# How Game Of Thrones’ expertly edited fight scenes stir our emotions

And then Tecumseh responding, it wasn't just random nudity for the sake of random nudity, but random symbolic nudity for the sake of random symbolic nudity. So there's always this debate about whether the nudity is just there for nudity's sake, right? And I actually think that's a valuable debate to have. But if you look for a reason for it, as Tecumseh has with his comment, maybe you'll find something. Maybe you'll uncover something that you didn't think about when you were just struck by, oh, there's a naked person on the screen right now. So the, I mean, the nudity does get at her stripping away all of her trappings, right? I don't think this is gratuitous. For me, gratuitous is something that has no narrative purpose whatsoever. Maybe it's not entirely necessary, which to me is a different thing from gratuitous, but. Go ahead. Well, I mean, to me, I think it can be more than just of course, nudity, but also, but still be gratuitous. I'll be curious to see what you think I think once I've made my little breakdown here. I think that they play with the light on her face sort of throughout the episode to articulate this.
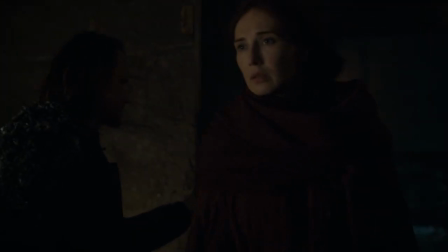[9:22]
You know, when she comes in, she's lit in red, you know, the red one we've always seen.
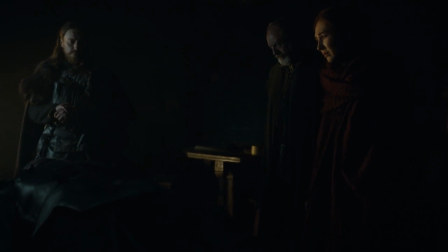[9:27]
But then when she sees Jon Snow's body dead for the first time, you get a tint of blue coming in on her person.
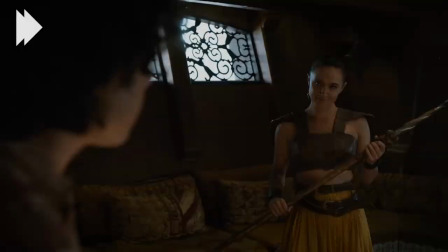[9:35]
And then later in this scene where she disrobes, she's sitting by the fire and you can see the same dynamic playing out on her hands.
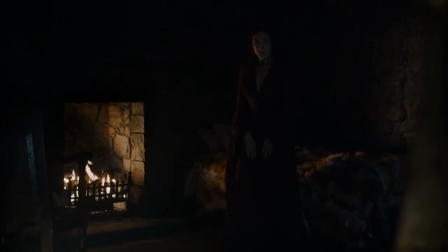[9:43]
You've got the flame in the background and the cold blue. When she comes over to the mirror here, it's no longer like half and half blue and red.
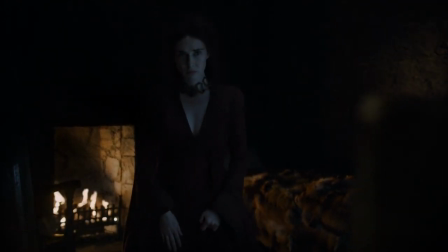[9:50]
She doesn't look red at all. Right, she's now totally cold,
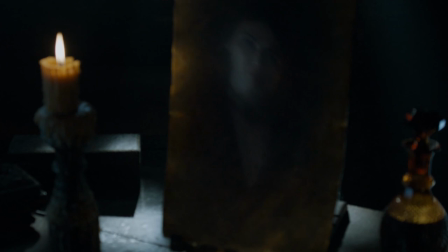[9:54]
and they have her surrounded by this brass candlestick and this candle over here to highlight how cold she seems. I thought that was a nice way to communicate what's going on in her mind. Now whether she needed to get naked to communicate that or not is up for debate.
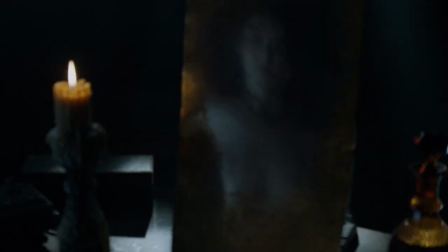[10:09]
I think they certainly use it. Like the more skin you show, the bluer she is. It does illustrate how she is really casting off something real here.
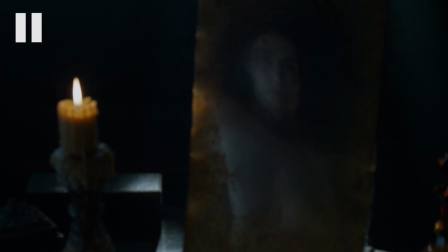[10:17]
And I don't think it would feel the same if she kept all her red clothes on. Yes, I think you're right. Yeah, I think you're right. Well, that wraps it up for the season premiere of Game of Thrones. Thank you, as always. For Gus Spellman, I'm John Tatey. So long for now. Bye, guys.